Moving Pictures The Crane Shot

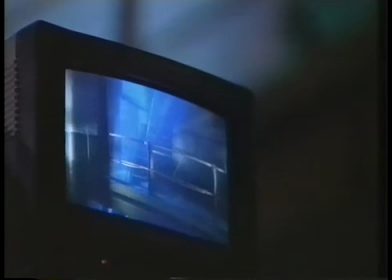[0:03]
Good evening, and welcome to a celebration of sex, highs, and videotape.
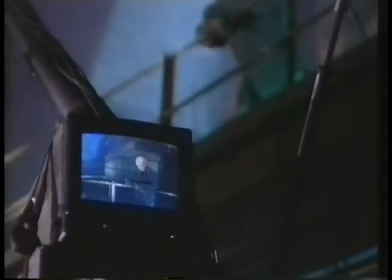[0:08]
Let's start on a high, a tribute to an intricate piece of equipment that has made possible some of the most exhilarating,
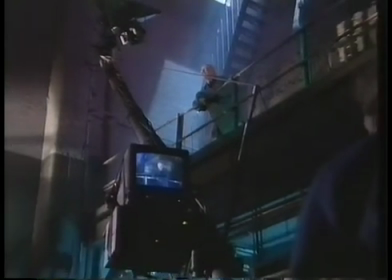[0:15]
gravity-defying shots in movie history, the camera crane. Before the crane was invented, movement was pretty much limited to the dolly shot, which basically involved pushing a camera along on wheels. With the arrival of the crane, the camera spread its wings. So Moving Pictures gives you an uplifting guide to the crane shot, its origins, heyday, and fall from grace when a generation of directors came to scorn it. Now its infinite possibilities are once again being explored infinitely.
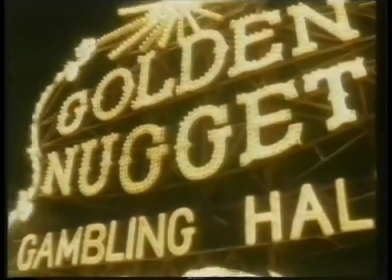[0:49] Down through the ages, all of the sages
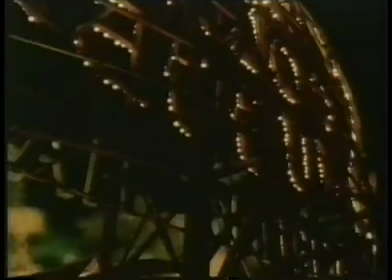[0:56] said don't spend your wages on
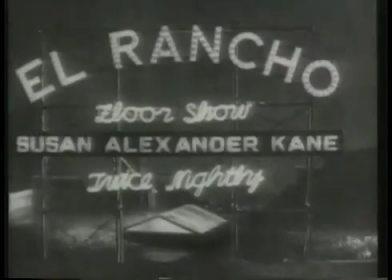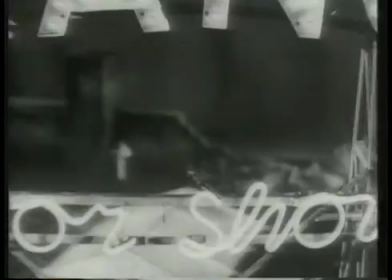[1:07]
When you see the crane used to bring about a feeling of lifting the audience up above the action or coming down into it, and it really works, when it really starts getting your emotional juices going, then it's something else.
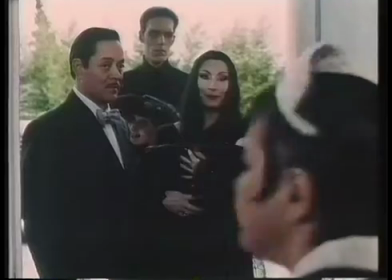[1:23] We want to see Debbie and Fester. Miss Debbie!
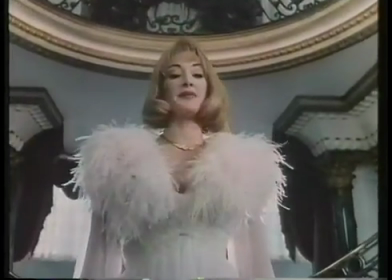[1:31] Welcome to my home.
The crane is a great tool because it allows a director to control where the audience should be looking and what they should be feeling.
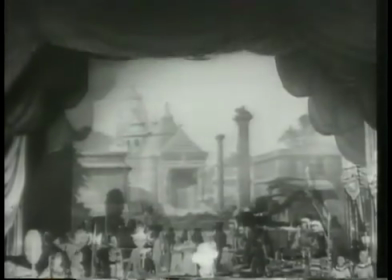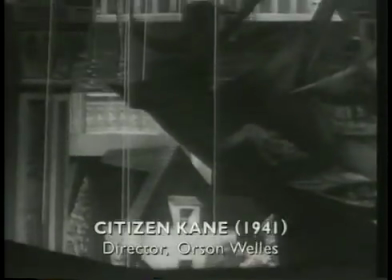[1:49]
The crane shot is not a natural point of human vision in most cases. I mean, the dolly shot we can all appreciate.
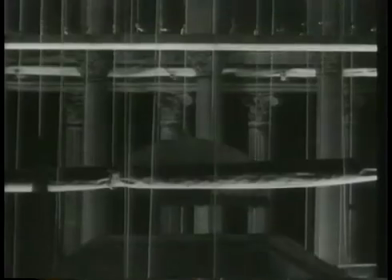[1:54]
We can walk forward into a scene. We can move around in a room, and that's, or an exterior, that's natural for us.
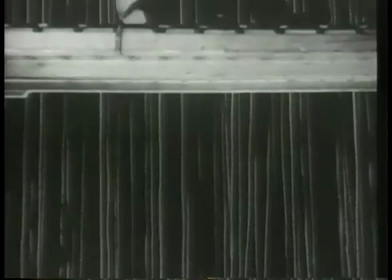[2:01]
But what happens when you are suddenly rising up in the air? I think sometimes it's just the neatest way to reveal a
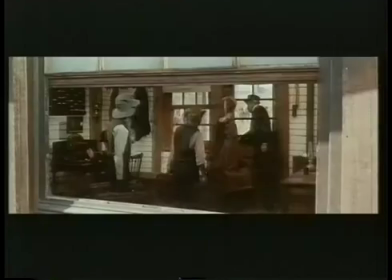[2:13]
tremendous amount of information about the environment in a hurry.
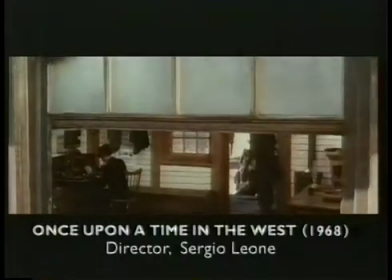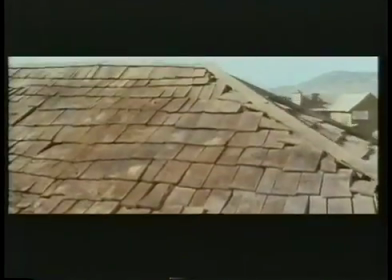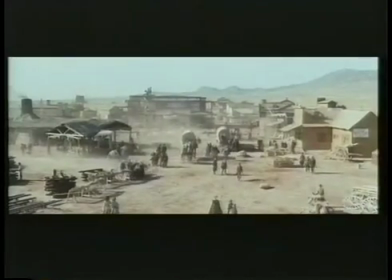[2:31]
All of a sudden, there's the West. There it is. And you're swept up in being right there in the West, and you have no question where you are. It's absolutely brilliant. That's the God shot, which you can go from ground level and sweep up into a shot that looks down upon humanity and your characters. And what you're doing is taking your audience and giving them a kind of omnipotent deity view. We're God looking down on our characters and evaluating what their actions.
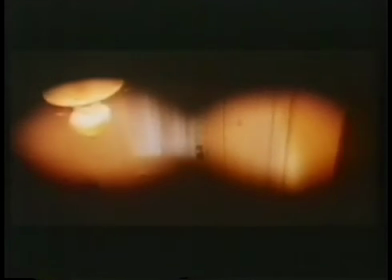[3:07]
I had a shot in the opening of Halloween to have this big long dolly shot that is a point of view of somebody who goes through a house upstairs,
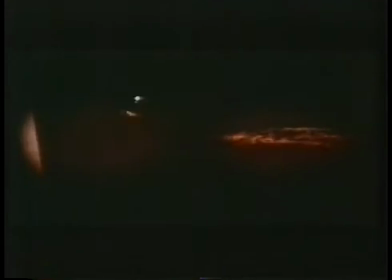[3:15]
commits a killing, comes downstairs, runs out.
Michael?
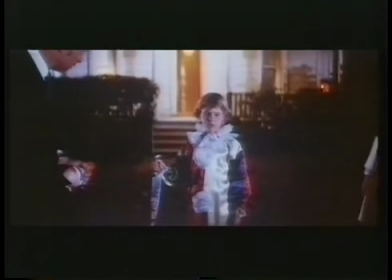[3:22]
You crane back from this kid to show not only the kid, but his parents, but the whole neighborhood.
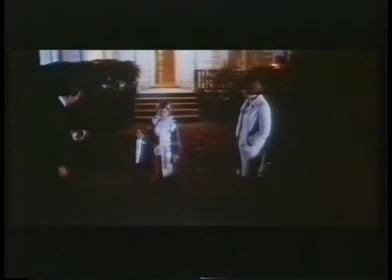[3:28]
And in that sense, it was saying,
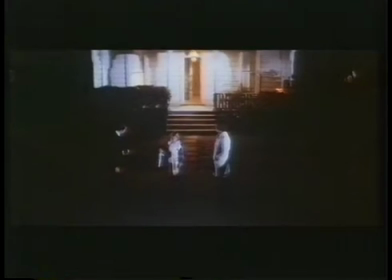[3:31]
here's small town America in the middle of the night on a Halloween, and this horrible crime has been committed.
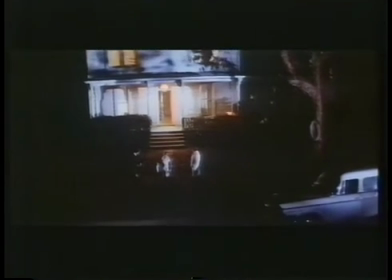[3:39]
And it was just a way of taking the audience back and framing the whole thing for them without words and saying, here you go. The problem with crane shots can often be, if you just use it to boom straight up, since you're booming up through space, you don't have a sense of anything moving or traveling or perspective changing. So even when I do use cranes, I like to have either something in the foreground that's changing the foreground and giving me energy, or I like to use a crane in conjunction with a move.